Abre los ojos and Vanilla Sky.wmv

As many of you know, Vanilla Sky is Cameron Crowe's cross between a remake and a translation of the Spanish film Abre, ojos. Crowe chooses to use different cinematic techniques and a variation on the concluding scene to differentiate his film from Alejandro Amenabar's. The concluding scenes are structurally equivalent, with the protagonist facing up to the reality that they have been frozen in a cryogenically frozen state. The differences between the concluding scenes occur between the visual elements of the frame compositions and in the protagonist's reactions to the situation.
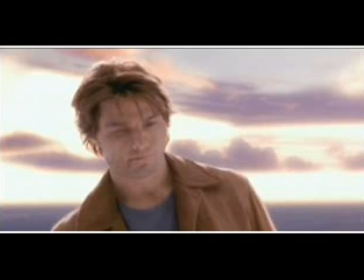[0:36]
Visually speaking, Crowe utilizes a brighter and more blended backdrop in his frames. The warm colors of these frames, in particular, suggest the rose-colored glasses through which the protagonist, David, looks at his world and his future.
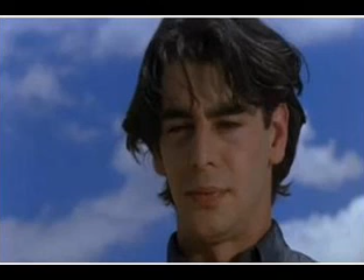[0:49]
Amenabar, on the other hand, frames his scenes and his characters in a harsh manner with clearly defined edges and a focused background,
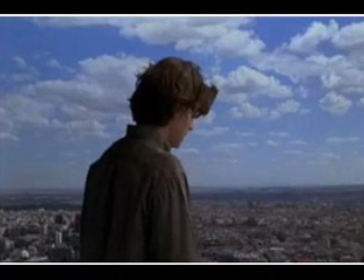[0:57]
suggesting unforgiving consequences to follow. These visual compositions reinforce the point that though neither protagonist wishes to believe that his life is a lie, Crowe creates a character who is more accepting of his fate.
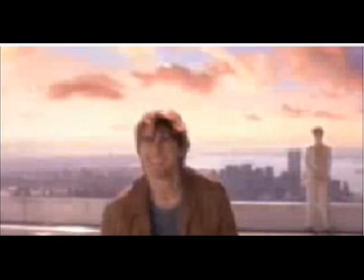[1:09]
This point is further proven as the two protagonists leap to their deaths in order to escape their cryogenic frozen states.
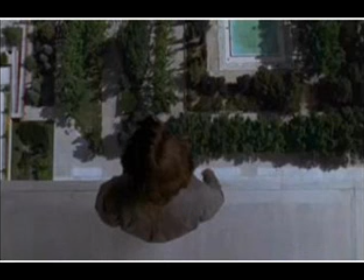[1:16]
Amenabar and Crowe use the same precedent for the jump scene,
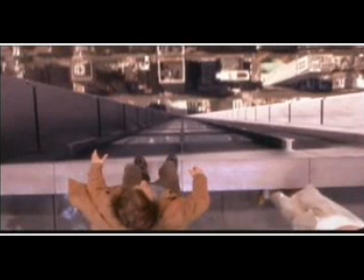[1:20]
a camera pan to a bird's eye view of the ground, then a switch to a worm's eye view as the subject is in free fall,
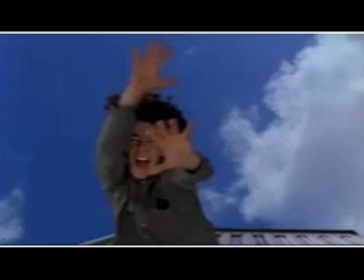[1:26]
where the emotion of the scene is developed. Amenabar's subject is clearly hesitant to jumping, as he shows with his scream and resistance to meeting the pavement, which is characterized by his crossed arms.
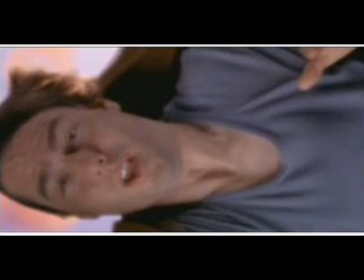[1:37]
Crowe's subject is conversely tranquil and even has a moment of closure as he relives the important moments and influences on his life in the form of a montage composed of old photos and pop culture references. Here, the superficiality of American cinema with its focus on pop culture is depicted, while the unforgiving art cinema nature of Spanish filmmaking is illustrated. Ultimately, Crowe and Amenabar differ not only along individual lines of artistic expression, but also as products of their individual and distinct cultural heritages and traditions, dependent on the conventions, attitudes, and expectations of their colleagues and audiences.